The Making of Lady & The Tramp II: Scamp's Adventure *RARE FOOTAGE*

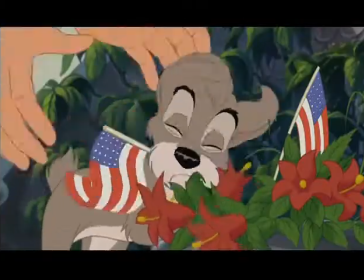13:12 It's really symbolic of what the film actually is about with regards to Scamp wanting his own independence so there's a real message in there.
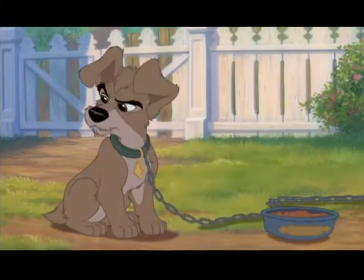13:20 My favorite song is a song called Always There. The whole point of the film is that no matter what you do in your life, your family will always be there for you.
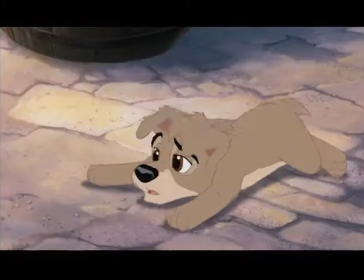13:28 Huh? He's there, from the rain.
My favorite song in the sequel is First Junkyard Society Rag.
Down in the junkyard,
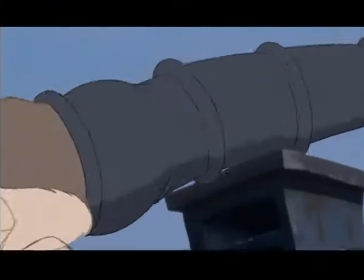13:40 check out the junkyard, doing the junkyard, society rag.
Spaghetti. Spaghetti. Spaghetti. Spaghetti. spaghetti spaghetti i mean who can forget when he rolls the meatball tour oh yes yes the spaghetti scene another tough act to follow for us it was a real reaction of two people together
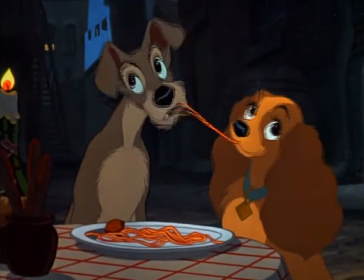14:06 and of course the business of having one strand of spaghetti which pulls them together i didn't want to talk about it i didn't want to think about being compared to it it's neat and tidy and particularly lady had to be very ladylike if i have to do a spaghetti scene what can I do to it to make it fresh? The crowning thing was pushing that last little meatball over to her, and the look in her eyes just sparkled. And, you know, it's that puppy love thing. So they end up at Tony's restaurant.
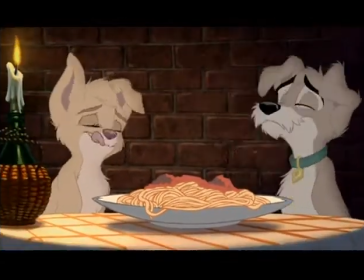14:40 It was capturing the emotion of the original story, and there was almost an expectation, I think, from the audience, which we wanted to set up. We decided to go kind of in a totally different direction. For both the characters to just go crazy. crazy. They're puppies. Totally hoeing to the spaghetti.
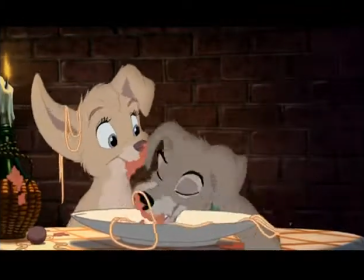The way to deal with the scene was to have fun with it. Now, Lady and the Tramp has really been a fun picture to make. I remember another picture as being fun to make. That was Dumbo. Now, Lady and the Tramp has that same quality. Lady and the Tramp 2 is like working on the first film.
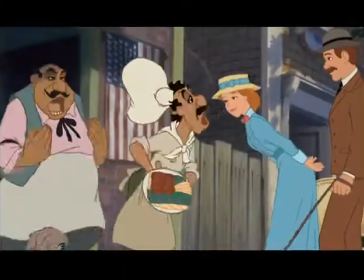15:26 I get to visit those characters again, I get to have them interact in new ways.
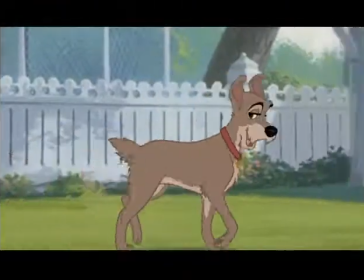15:32 Your old man's got twice the speed and cunning as any dog half his age.
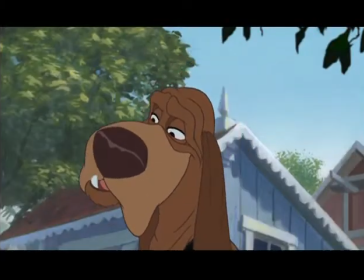15:40 And bring the next generation forward.
Have I ever told you girls about the time I saved your father from certain death?
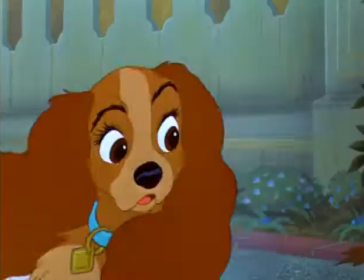15:50 And still keep the integrity of the first film. It's difficult to live up to a classic.
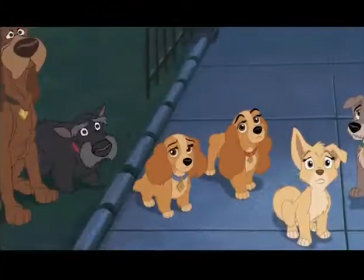15:55 To make it look as good and make the story as good, that's a challenge, but it was met. I grew up loving Disney films. I consider myself very lucky to be part of the Disney magic. And I'm thrilled to be able to add to that tradition.
Bibbidi-bobbidi-bidi.